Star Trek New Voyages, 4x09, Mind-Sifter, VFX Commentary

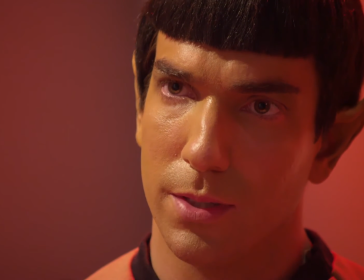45:29 To be blunt, Doctor, I will need you. We will need each other.
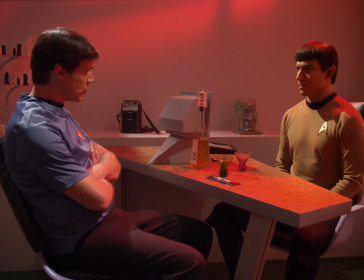45:36 I do trust you because I know you. And I know that you will.
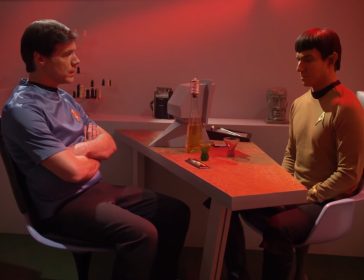45:40 And this close-up on Jeff Bond here, playing Dr. McCoy in this upcoming shot, is one of my favorite McCoy moments in this episode.
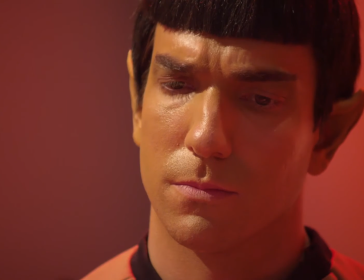45:49 I like the way he delivers his lines. I like the intensity in his eyes and the angle and cant of his face.
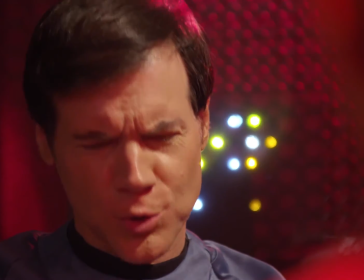45:56 Where he, right here, look at this. He looks down, he concentrates, and he says, "You, what would you?"
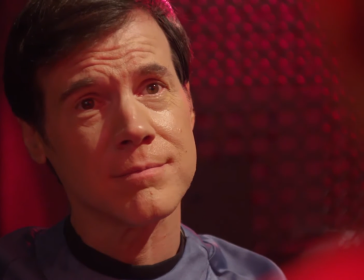46:03 I really am impressed with him. He's not trying to act it.
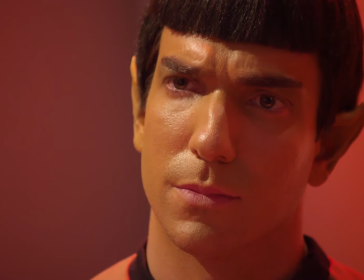46:08 He's just
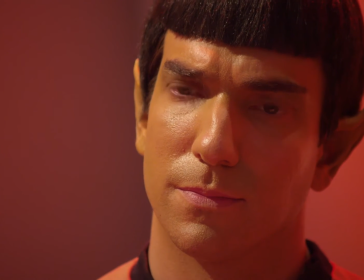46:10 honestly allowing what level of intensity is required for that moment, that emotion, that conversation.
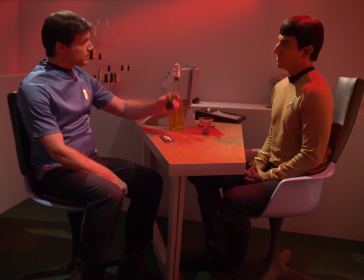46:19 These two are pros.
I respect you, Captain.
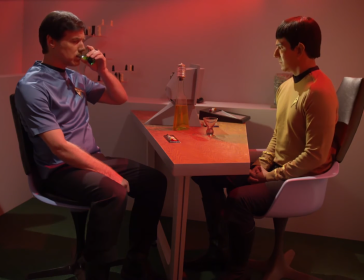46:27 And here's the newspaper headline.
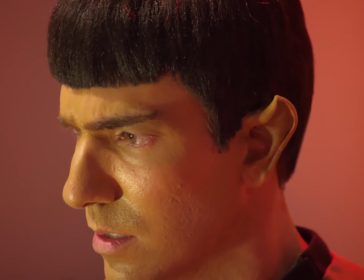46:32 And yes, I use the word amok on purpose, as in amok time. I am, if nothing else, a major league Star Trek fan.
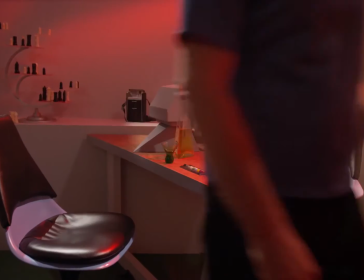46:42 That is part of why I'm so honored and thrilled to have a chance to do this,
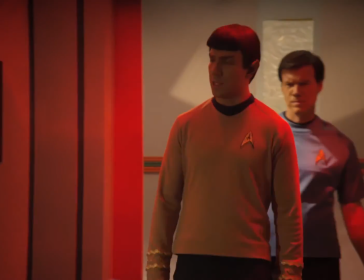46:47 because I actually get to have a say in influencing the look of Star Trek Phase 2.
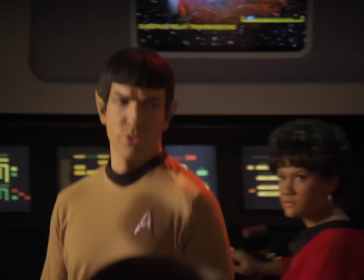46:53 James Cawley has been incredibly generous to me in giving me a very free rein,
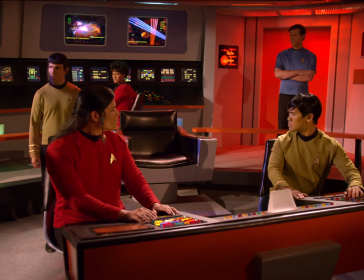46:57 a very free hand in how I am allowed to make the effects look, as long as they look like Star Trek,
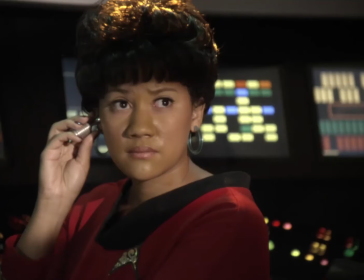47:03 the original series, or even a little better than that.
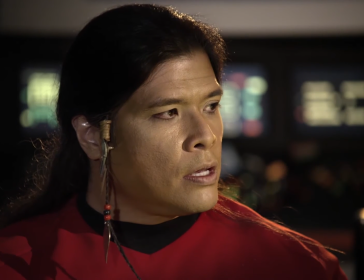47:06 James is fine with what I do, and I have been given enormous creativity, and this is a bucket list constantly.
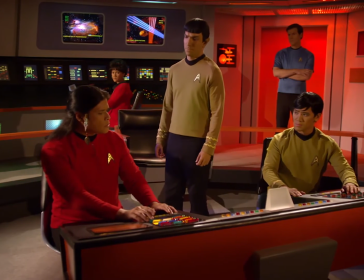47:15 It's hard work. It's very difficult. I bust my ass doing this stuff, folks. But I'll tell you, it's a dream come true. When I was growing up, going through college, I never dreamed that I'd be getting to head up visual effects on anything involving Star Trek.
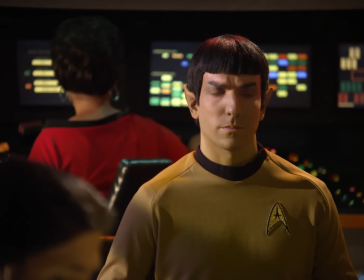47:31 Even if it's just a, quote, fan film, we really have surpassed mere fan films.
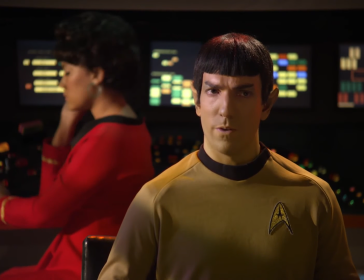47:38 These are professional outings and efforts. And these are things that are being, we're being put up on IMDb, for crying out loud.
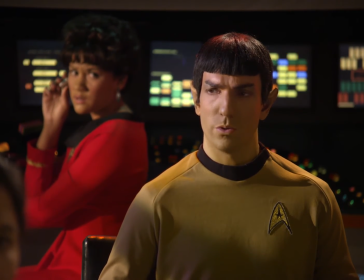47:46 We're getting credit for this.
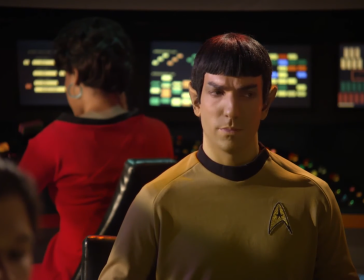47:48 And we have fans all over the world saying, how come CBS and Paramount aren't making these, aren't paying for these?
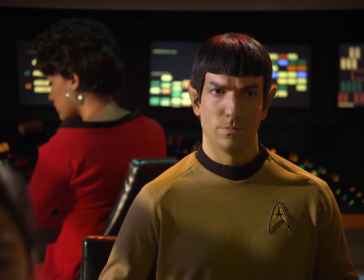47:55 And I'm just proud to be involved in any way, shape, or form, because film can be forever.
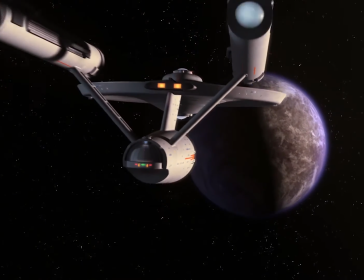48:03 And we're getting to make Star Trek, hopefully, the way Gene Roddenberry would have wanted.
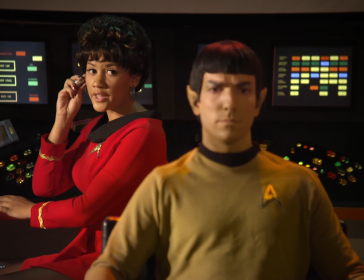48:12 Let me say that again. We're getting to make Star Trek, hopefully, the way Gene Roddenberry would have wanted.
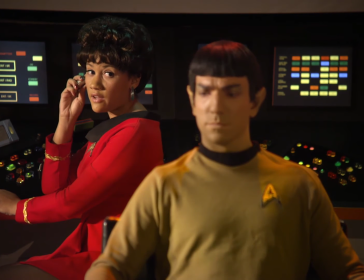48:19 And it's a privilege to do so.
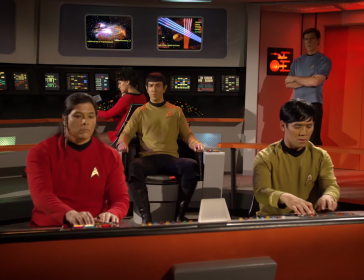48:24 I always did love that blue lighting on Spock's radar.
Mr. Sulu, bring us to synchronous orbit.
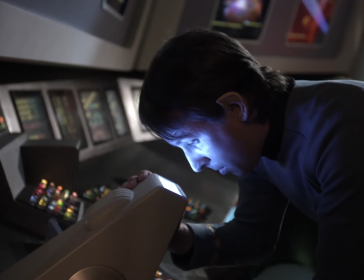48:29 Aye, sir. Entering orbit. Captain.
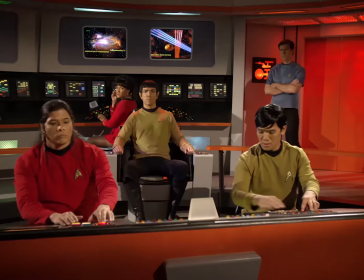48:35 God, those Klingon ships are awesome. The Planet Gateway never looked better.
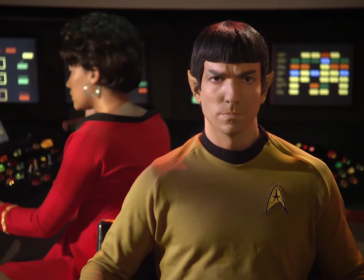48:41 I am totally impressed with Tobias' work.
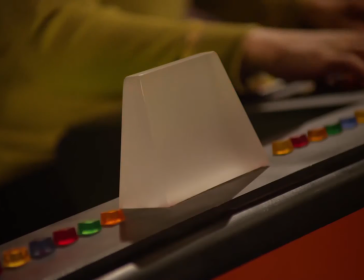48:50 Notice the rippling going on behind the impulse vents. That's so cool.
Proximity alert.
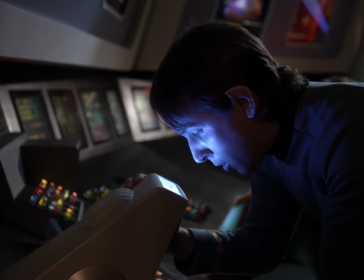48:57 And you're going to see by the way, the view screens, those are mine also.
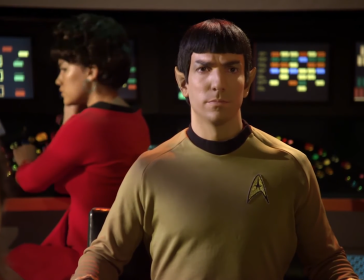49:00 I created the view screen because I was sick and tired of the old view screens, because nobody, it seems, no offense to anybody else, all my prior effects people, I love you very much,
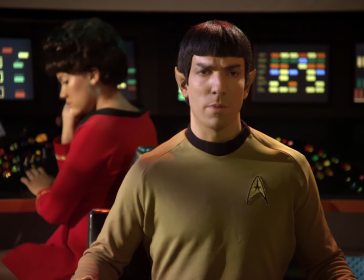49:08 but nobody got the blue neon banner on the view screen right, and I think that I got mine the closest.
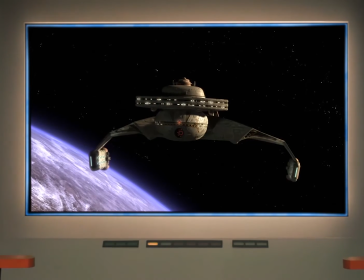49:12 Plus, nobody had the red alert lights reflecting on the notice the railings there, the red is reflecting there.
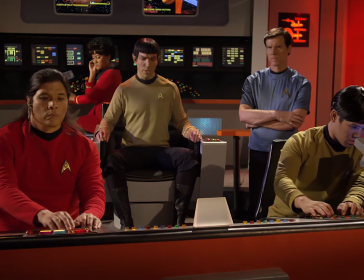49:19 Well, they did that in the original series, but nobody seemed to have gotten that on ours, so I went to work and I did some stock view screens for both red alert and non-red alert,
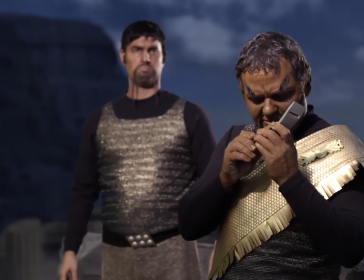49:27 and now we're using them hopefully forever and ever and always. And here's my Klingon transporter effect, which is basically just the same as the original transporter effect,
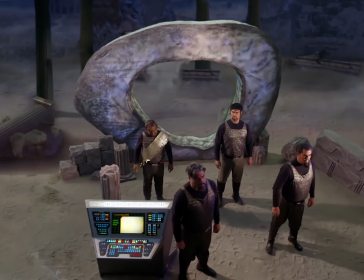49:34 just turned sideways and swirled around three-dimensional shapes to get a 3D swirl effect.